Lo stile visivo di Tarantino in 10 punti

Si può parlare di stile visivo quando parliamo di Quentin Tarantino? Cavolo, a voglia!
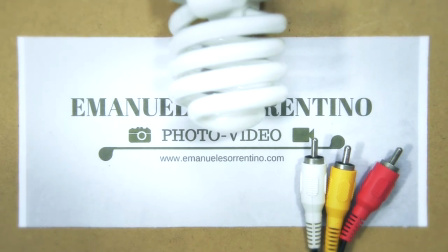Ecco 10 elementi ricorrenti nei film di Quentin Tarantino più uno. Pronti? Via! Aspettate ragazzi, prima di partire vi invito a, se non siete ancora iscritti, iscrivervi al canale, attivare la campanella per ricevere una notifica ogni qualvolta pubblico un nuovo video e se volete sostenere concretamente il canale vi invito a visitare la pagina di tp.com. Trovate il link in descrizione. Ma banda le ciance e partiamo! Al numero 1 il trunk shot.
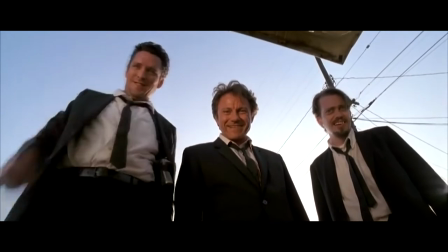0:44 Un'angolazione che riprende la scena dall'interno del bagagliaio di un'auto.
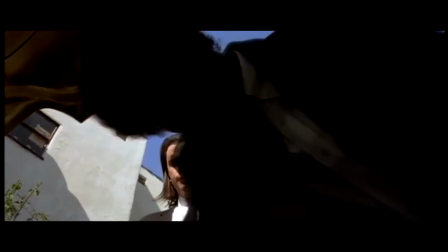0:48 Sebbene la ripresa possa essere prodotta posizionando la telecamera all'interno del bagagliaio non ci sarebbe comunque spazio per l'operatore.
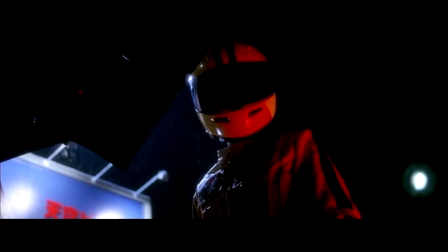0:55 Pertanto spesso Tarantino ha messo la camera vicino a un bagagliaio staccato dalla
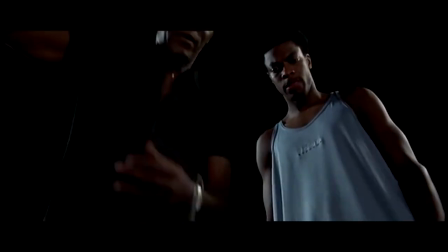1:00 macchina così da far sembrare che la ripresa sia stata eseguita dall'interno di un'auto.
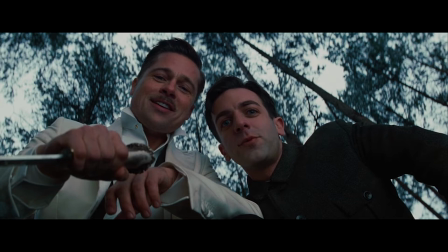1:05 Numero 2, il Corpse View, un'inquadratura che riprende la scena dalla prospettiva di un corpo a terra.
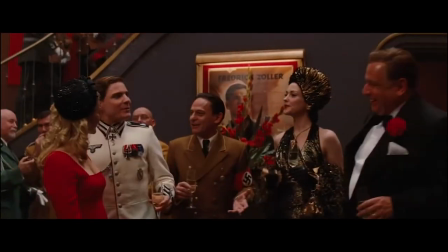1:11 Numero 3, Piani Sequenza. Ah, il piano sequenza ragazzi, tanto bello da vedere quanto snervante da realizzare.
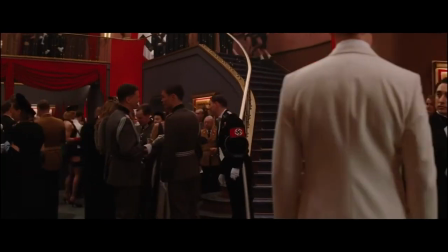1:18 Tutto deve essere perfettamente sincronizzato, se no, ciaoone.
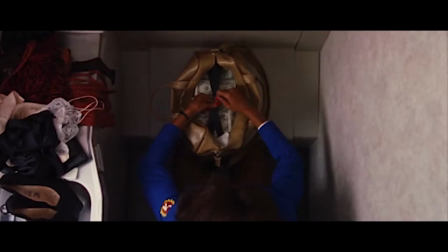1:23 Numero 4, God's Eye Pove, l'inquadratura dell'occhio di Dio, il punto di vista dall'alto,
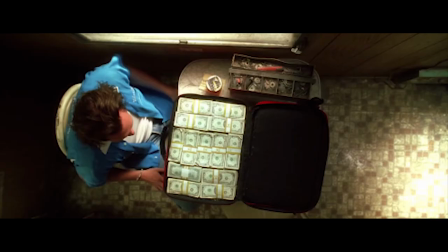1:29 distaccato, col quale usciamo momentaneamente dalla storia per contemplare il momento.
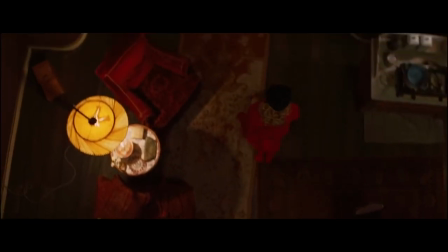1:35 Bellissima ad esempio quella in Bastardi senza gloria nella quale seguiamo Shoshanna all'interno del suo cinema.
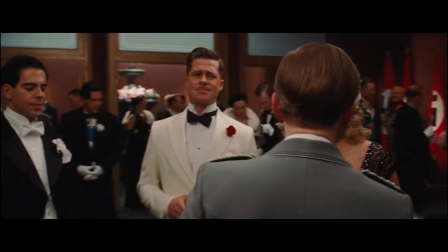1:41 Al numero 5 troviamo la carellata 360 gradi, un movimento di macchina che crea un forte circolo emotivo.
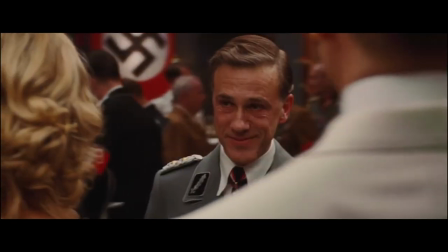1:49 Se usata in situazioni di potenziale tensione è davvero micidiale, E infatti quando la usa spesso Tarantino?
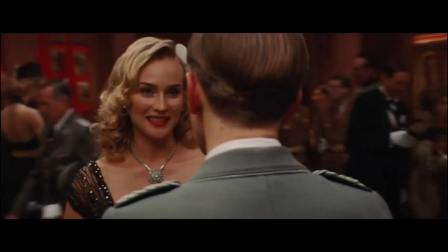1:55 Esatto, in momenti di estrema tensione. Al numero 6 troviamo il quick zoom.
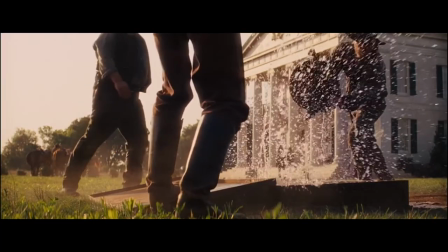2:00 Sono delle rapide zoomate eseguite con un obiettivo zoom appunto con lunghezza focale variabile,
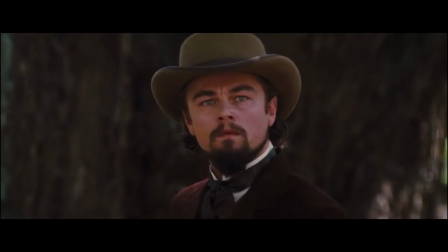2:06 molto utilizzate ad esempio nel suo Django Unchained. Al numero 7 ragazzi non potevo non inserirle, so che non c'entra molto dal punto di vista tecnico, fotografico però, le inquadrature dei piedi.
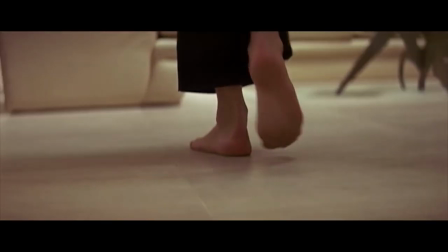2:18 Seriamente c'è ancora qualcuno che non sa che Tarantino è un grande feticista dei piedi?
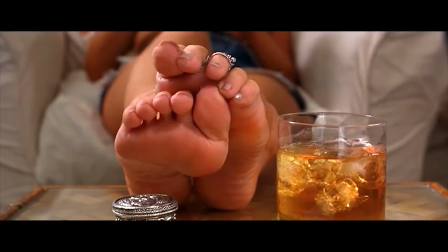2:22 I piedi sono grandi protagonisti nei suoi film, a volte come semplice elemento visivo, altre volte come in Bastardi Senza Gloria, come plot twist. Al numero 8 ragazzi, lo stand-off alla messicana. Mi rendo conto che ora stiamo un po' esulando dal punto di vista tecnico, però questi sono proprio tratti distintivi del cinema di Quentin, ho voluto includerli.
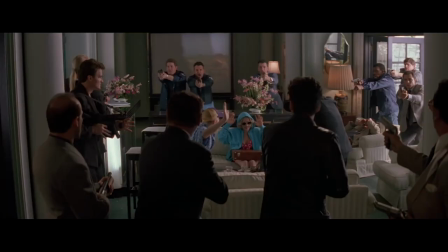2:44 Dicevo, stand-off alla messicana che è già presente in una vita al massimo, non diretto ma scritto da Tarantino.
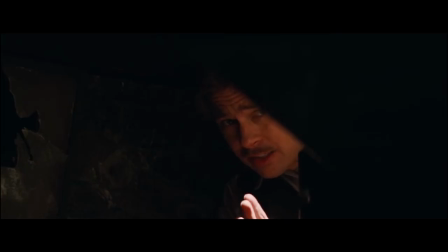2:51 Stand off alla messicana che è assoluto protagonista nel finale delle Iene e Tarantino si autocita anche in Bastardi senza gloria quando Aldo Reine, un soldato tedesco, dopo il massacro nella taverna discutono se quello che stanno vivendo sia o meno uno stand off alla messicana Di sopra hanno le granate,
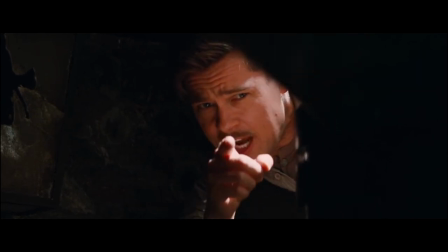3:08 se le buttano qui da te, tu sei morto Era uno stallo alla messicana e non era questo il patto Abbiamo poi frequentemente scene in ristoranti e
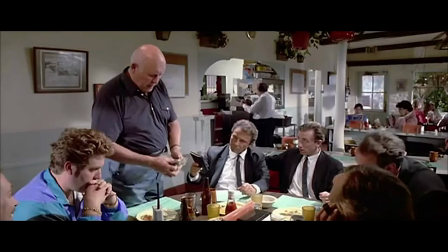3:16 bar nei film di Tarantino Un altro marchio di fabbrica del maestro fin dalla famosissima colazione dei criminali in Le Iene,
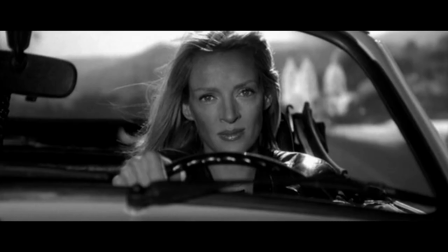3:23 per non parlare delle grandi bevute al bar in Grindhouse. E non solo scene in ristoranti e bar, ma anche in macchina, soprattutto in macchina. E come ultimo punto, l'undicesimo, perché erano dieci più uno, perché uno me lo so ricordato all'ultimo e non volevo eliminarne uno per averne dieci, quindi undici. Come ultimo, ragazzi, i bagni. Sì, perché i bagni sono spesso presenti nel cinema di Tarantino e spesso rappresentano una svolta nella storia raccontata. Di questo ne ho parlato in un video a parte e se mi ricordo vi lascio o il link in descrizione o una scheda qui. Se no lasciatemi un commento e scrivetemi o link a sto video che ti sei dimenticato. Probabile che succeda così.